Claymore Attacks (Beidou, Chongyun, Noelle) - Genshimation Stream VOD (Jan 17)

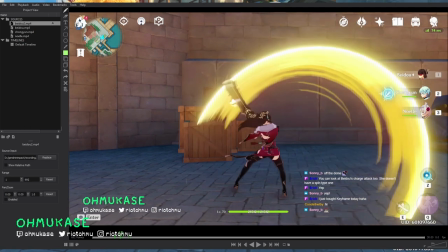So there's a saying, I think, which was basically as long as the eye has something to track then everything else can work in service to it right yeah i think for example i mean you you ask a lot of vfx artists vfx artists probably would say like the vfx and genshin are really
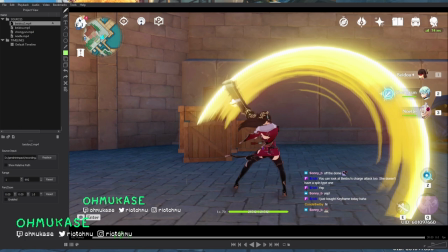clean really nice um and then animations i think as an animator i would love to see more characters with more unique stuff but as an animator i also understand you know it takes a lot of time name to author all that stuff but for these characters they get a lot of mileage on
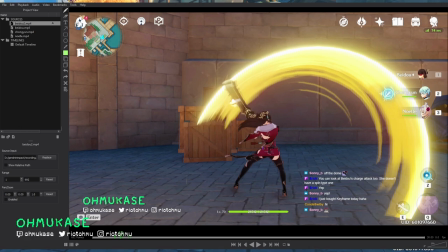their special sets and things so i think it's enough maybe in the future maybe maybe mihoyo will eventually give animation
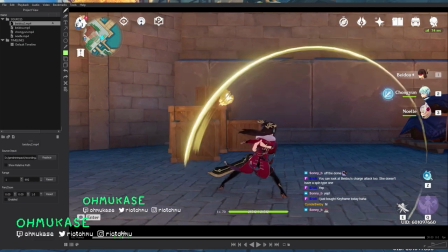set packs or something who knows okay so we see one swipe here but it's interesting right because we were talking about how basically the edge the leading edge of this weapon doesn't line
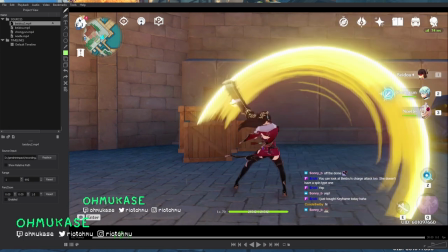up with the actual leading edge of this swipe and i mean there's a couple reasons for that one is like okay
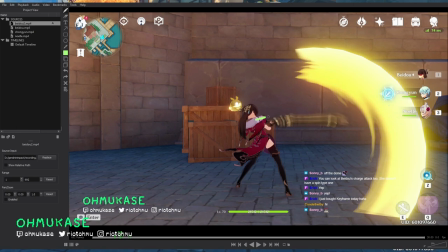for gameplay exactly what is the hitbox and animation sometimes cannot 100 always show what the hitbox is um but at the same time
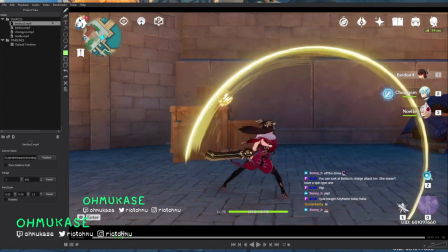if vfx is its own thing vfx has to
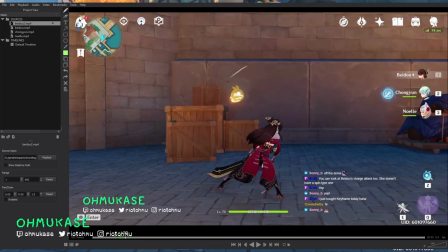sort of prioritize their shapes and their emotions and i think maybe if you really want to polish maybe you could change this animation
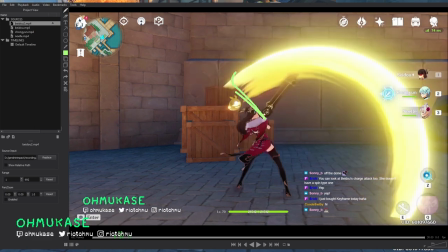pose to have the weapon here and then here possibly but
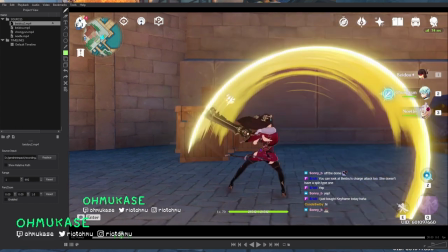again these are all really like small things that don't really matter maybe on like film this is something you have to keep track of but when you're doing this attack you're not tracking this
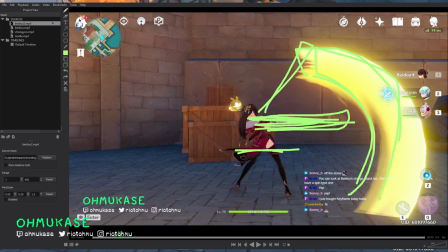weapon right you're tracking this big arc i guess that'll be more important in pvp too right um in pvp gameplay is really really important so maybe everything has to line up much more but in something like this which is pv just you're just rampaging hitting stuff The priority here really is coolness factor, right?
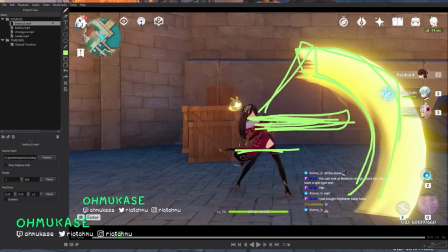So we don't have to go too crazy Is how I feel
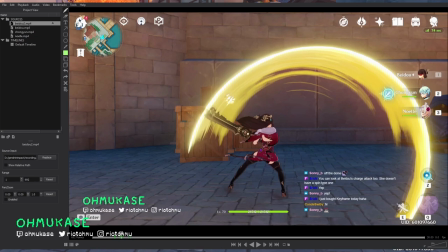But yeah, when it's going like that fast The only thing you really see is this shape and the fact that this sword is moving
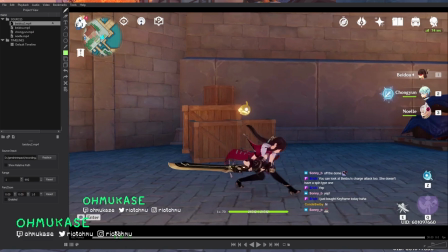Cool. One thing that we can also talk about is sort of like for Beidou What is she doing for this swipe? there are a couple concepts which is important animation right animation has a
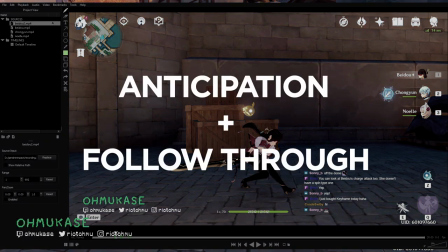concept called anticipation follow-through and these are things that help sort of sell weight
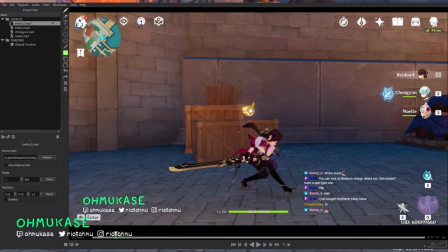in this situation anything that you have that is heavy you have to anticipate more in order to transfer energy to make the object move right so that's why in a lot of cases for claymore users which we're looking at now you'll see that their bodies are usually much more involved
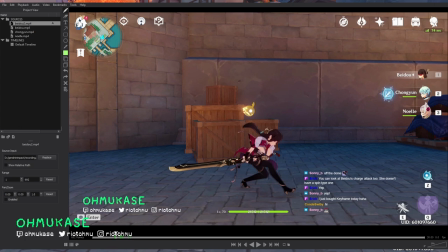so you'll see them bend over more lean down more get down on their like legs a little bit more because you know assuming all things else consistent um because the weapon is heavier than something let's say like a single like a one-armed sword you
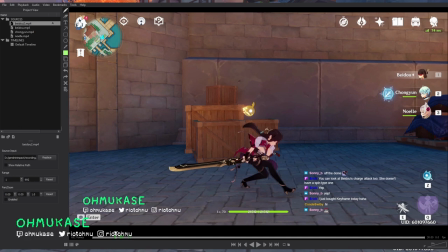need to involve more of your body in order to make something move and i mean scientifically that would be sort of like newton's law but in this situation for example if there was something very heavy you need more time and more energy to cause it to move and in this situation it's to change momentum right so
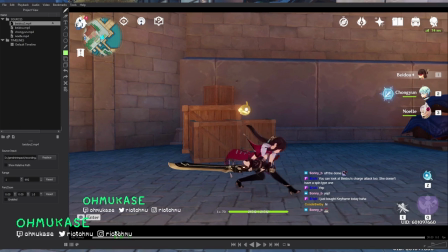in order to sell weight you get the character to move into a much more drastic pose like beido here where she goes very very low and this page the question here is sort of like what does this pose for beido communicate
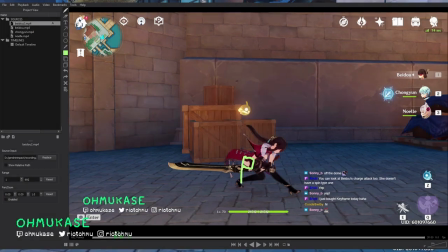and this situation her butt is over this foot so technically speaking her overall weight is over this foot but if we take into account the weapon we can sort of imagine her center of weight being like over here right kind of like almost over this foot so then what she needs
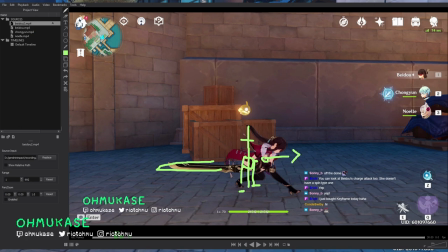to do is she needs to move her her weight to the right first causing this to swipe. Makes sense. Because there's no reason for this sword to go first.
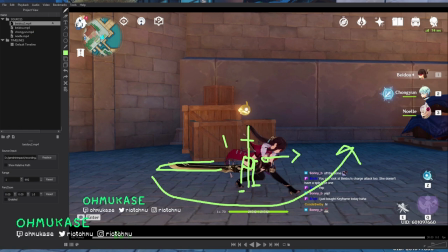When we're animating there's this core idea of what is leading and what is following and And for inanimate objects, obviously,
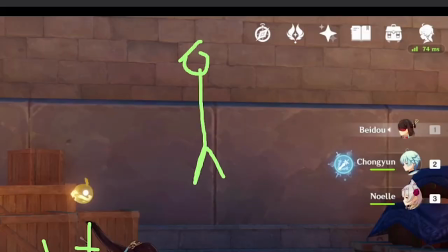if you have a person, draw a stick figure, you have a sword. The thing that is causing things to move is this person, not the sword. So to get the sword to move, person has to move first, sword moves second.
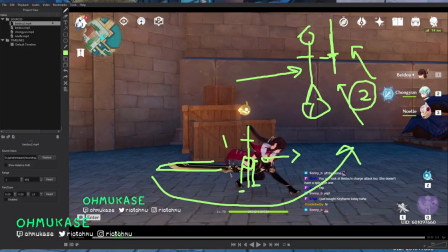Make sense? So in this situation, for this sword to move in this direction, you need Beidou to move in that direction first. or have something to cause this sword to move. Jesus, this is so disgustingly messy. Like, can you even understand what I'm drawing here?
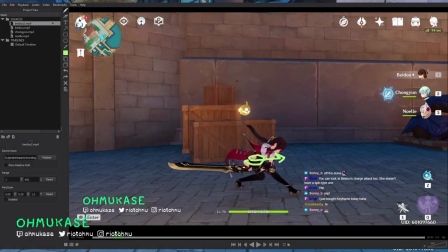But the simple thing is we take her root, you move her root forward first, then her arms will swing this way, causing this weapon to swing. And what we want to do is we want to transfer the foot, weight from this foot to this foot, right?
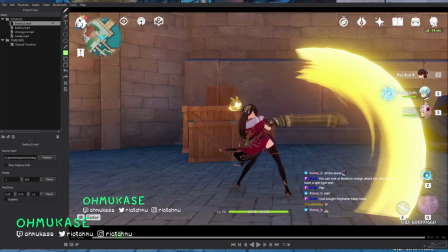Cool.
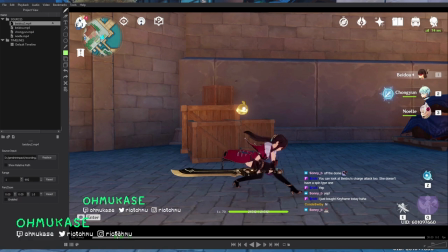and you can see here it's a little bit interesting in this situation because our camera is tracking the center of the character so unfortunately if this were to be better it would be like this would stay here and then you'd see her whole body go in this direction but because we are
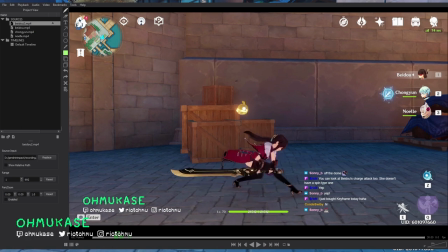tracking this with her it's a little bit different but you get the idea so you can see that her weight her butt is moving forward between these two feet right and so at this point instead of being back here it's in the middle and
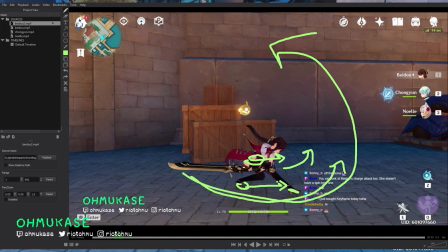then one thing to note also for example if the sword is gonna go swipe this way right in this arc then if she is bent forward this way you're gonna want her back if she's facing this way and she's facing down you're gonna eventually want it to go like this right she was gonna go back
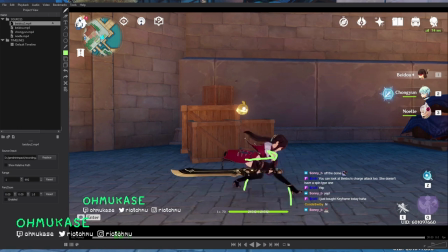to cause this arch but
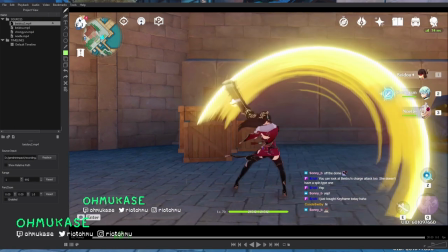I think what's interesting about this right is if it it was really heavy and she was just gonna finish one auto attack.
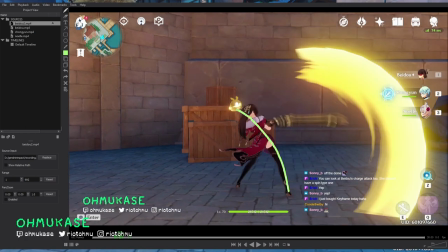This pose here is probably the most extreme in terms of her being like oh this is very heavy so I'm countering the way by pulling back this way as I'm swinging this up.
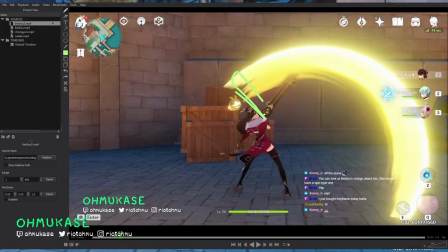But you'll notice that the frame, immediate frame after,
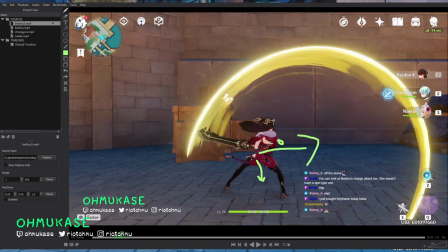she's already lowering her weight and then facing forward with her shoulder and lowering her her her upper torso
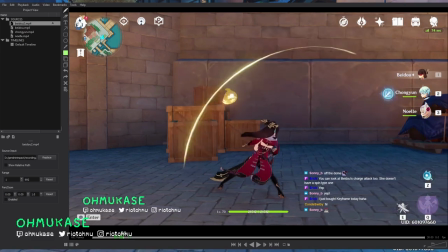and this is immediately because she's getting ready to go into the next animation and so what's interesting about thank you for the follow nori cat i think what's interesting about this pose here is that it's not just a settle pose it is a settle pose but it is also a ready pose for the following
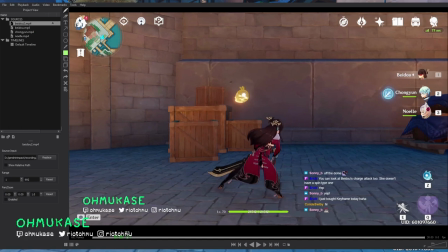following thing um it is a very non-passive pose because this has about the same energy as this pose in a way it's just slightly reversed that way the transition of energy is a little bit better a little bit more smooth if she were to like
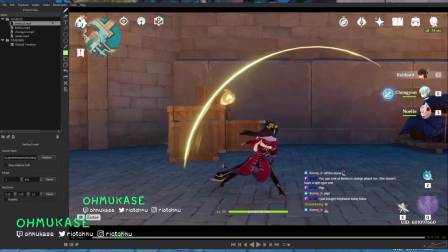come this way and then settle on her back foot and all this stuff and relax a lot then when you when you cue into the following animation it feels very like sudden right but
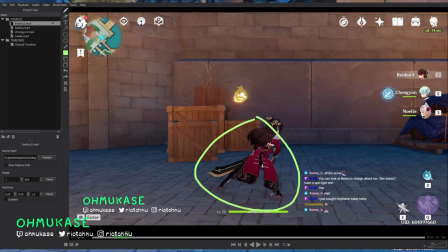we have to remember that this pose is not only going to transition into the next attack but will transition into the the i have weapon idol and then sheath right but we can sort of break this down as like this would
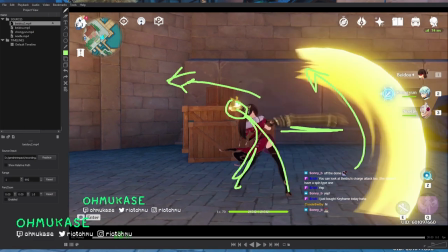be like one antic pose i would say maybe this one would be a passing pose this would be a hit pose in this situation and
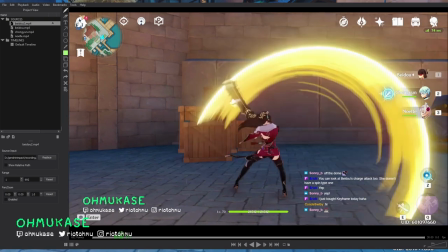then you sort of have like a follow-through four pose but you can see what's funny about this is that in some other situation you might would be able to be like swords out here and